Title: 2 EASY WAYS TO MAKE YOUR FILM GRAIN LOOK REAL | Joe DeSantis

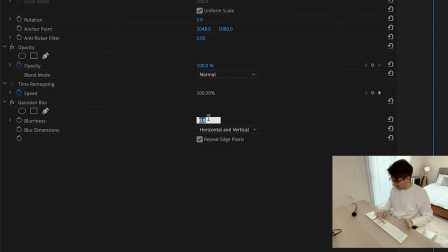[4:17]
We're just gonna add maybe like 5 points of blurriness.
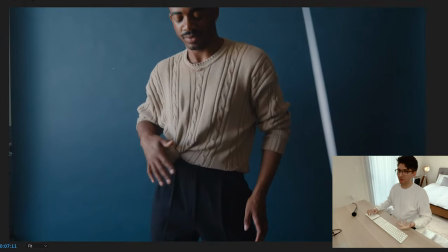[4:23]
So you're looking at it and you go, I didn't see really much of a difference. But let's look in a little bit closer.
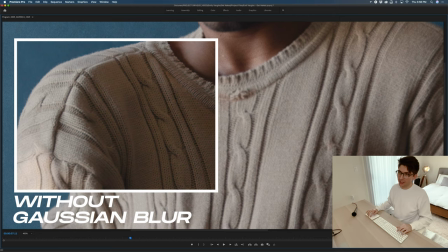[4:28]
And as you can see, there's a little bit less detail in this shirt. And when I'm looking at this grain and I'm looking at these edges, it looks like it fits a lot better.
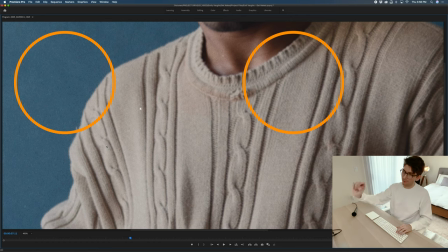[4:37]
It almost looks like the pixels are matching the size of the grain. The pixels are matching the size of the grain.
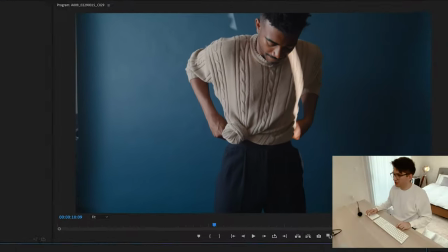[4:48]
Remember, that is the key word here, folks. Listen. And already, to my eyes, this looks a lot better.
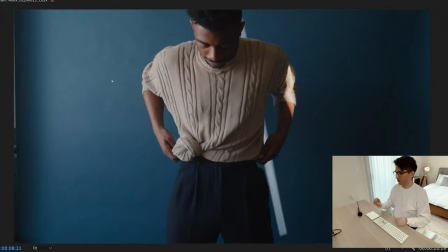[4:57]
And I know you really can't see it on your end, but trust me. So this would be the first option.
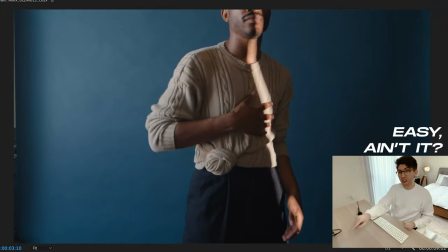[5:01]
Again, adding blur straight to the clip. Let's try option number two.
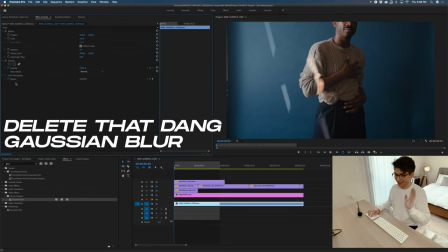[5:05]
So we're gonna go in, we're gonna delete that Gaussian blur that we did. just hit select, hit delete, done.
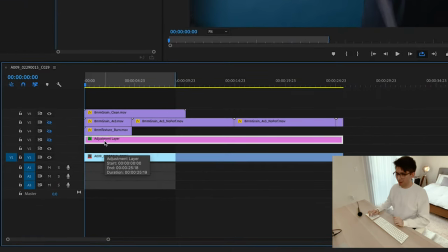[5:11]
So let's look at this adjustment layer here. Basically how to add adjustment layer, and a lot of people don't know how to do this.
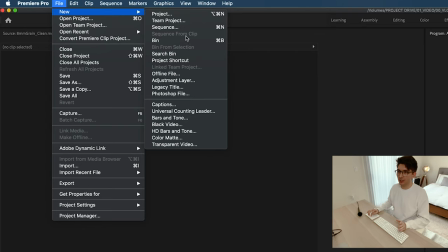[5:17]
So we're gonna just go up to here, file, new, adjustment layer, boom.
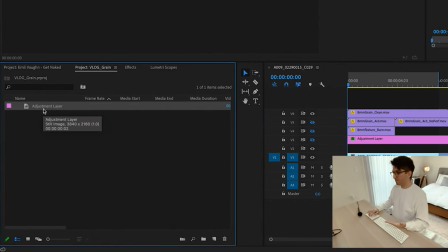[5:25]
Just remember, when you add an adjustment, it's like whatever is under this adjustment layer,
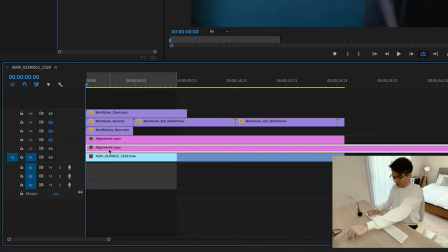[5:34]
it will affect. So basically, if I had three other clips under this layer, this adjustment layer, it would affect all those three clips.
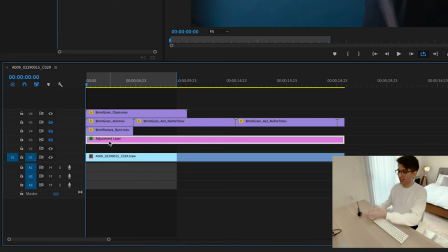[5:42]
So anyways, we already have an adjustment layer here, it's for example, so let's just turn it on and see what it does.
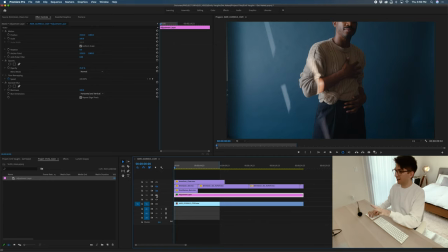[5:49]
Now, instantly, do you see that glow? I'm gonna toggle it on and off. Do you see, look, okay people, look closely.
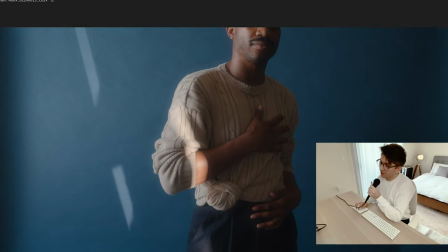[5:58]
I'm gonna make this a little bit larger just so you can see. Let's largen this up a little bit.
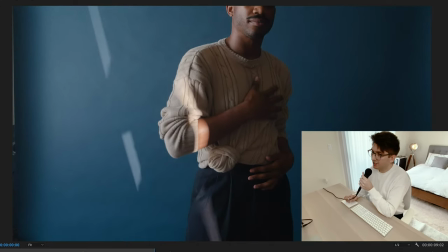[6:04]
So again, it's on, it's off, it's on, it's off.
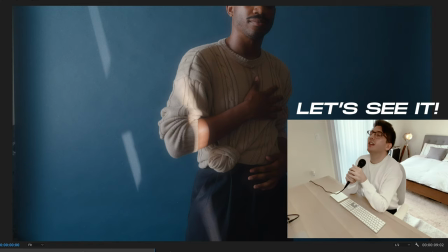[6:10]
So let's keep it on and let's see what this is doing to the clip, because I absolutely love using this.
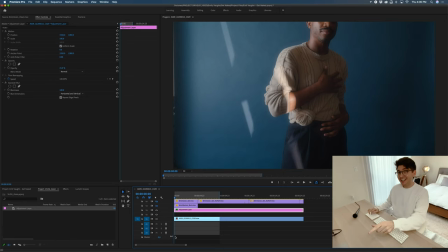[6:17]
This is one of my favorite things to do. What I did to this clip is instead of adding the Gaussian blur straight to the clip itself, the video clip, I added it to that adjustment layer. And the reason why I did that is because we want to set this adjustment layer to about
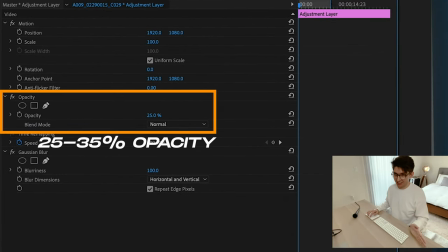[6:35]
25 to maybe 35 opacity. Okay, I have it set to 25 as you can see here.
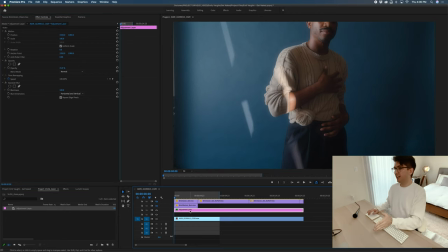[6:42]
Basically what that does is it just makes this adjustment layer less effective, let's just say that.
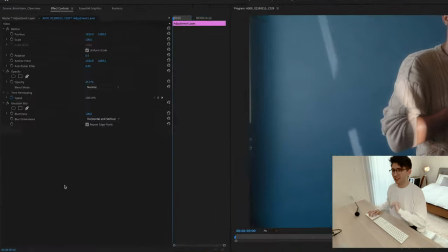[6:47]
But very effective in the end. So let's take a look at the Gaussian blur. I have it set to 100. That's usually the max I will go. I will never go over 100, but this one just needed 100.
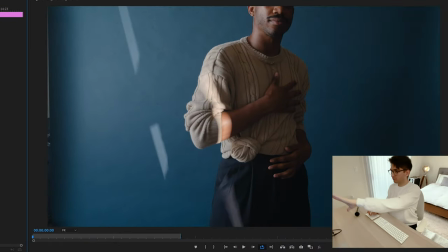[6:58]
So let's just turn this down and you can see it's not, you don't see anything, but let's just turn it up to 50. Adds a slight glow on the edges here, as you can see, just a slight glow. But with 100, you can see the glow just gets larger here.
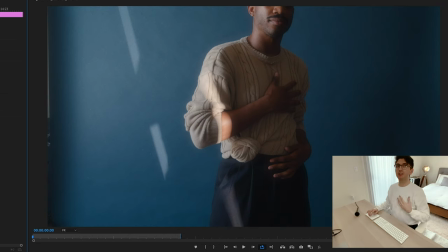[7:16]
And that's what we were looking for in this video. You just have to tweak it to how it looks best on your video clip. If I had this adjustment layer set to 100, it would look like this. It just looks like it's just doing its job.
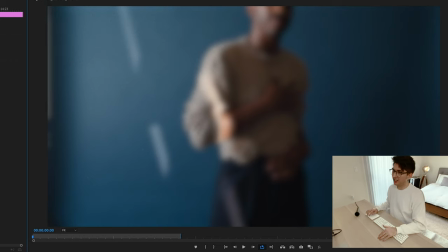[7:29]
It's blurring the image. But let's slowly turn this opacity down just so you can see what it's doing to the clip. So here's it's completely off and we're slowly turning it back on. You can see what it's doing. So basically that screen that it's doing,
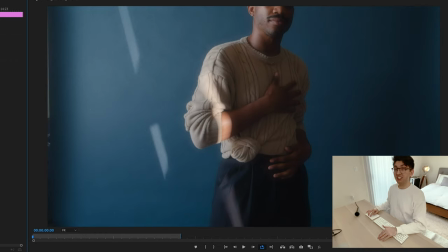[7:44]
that the opacity is just adjusting how intense it's displaying that blur on top of that clip. But anyways, we had it set to 100. It's a 25 opacity.
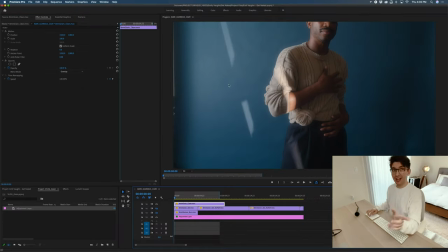[7:56]
Now, so already with that grain turned on, let's zoom in.
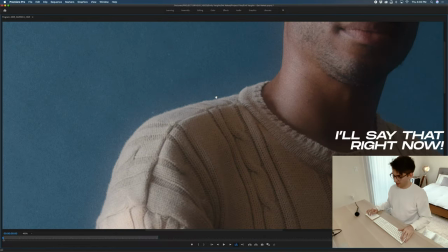[8:00]
The detail matches across the board. I'll say that right now. And really that's it, but there's just so many other things you could do the
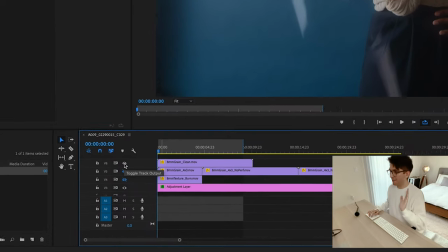[8:07]
clip. Let's just do some examples for shits and giggles. Is let's turn off that main grain. And we're gonna turn on one of these specialty grains.
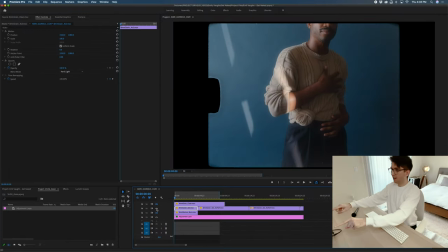[8:15]
And these specialty grains come with a nice little, let's say letterboxing, because this is supposed to mimic 8mm footage. As you see the perforation on the left side right here.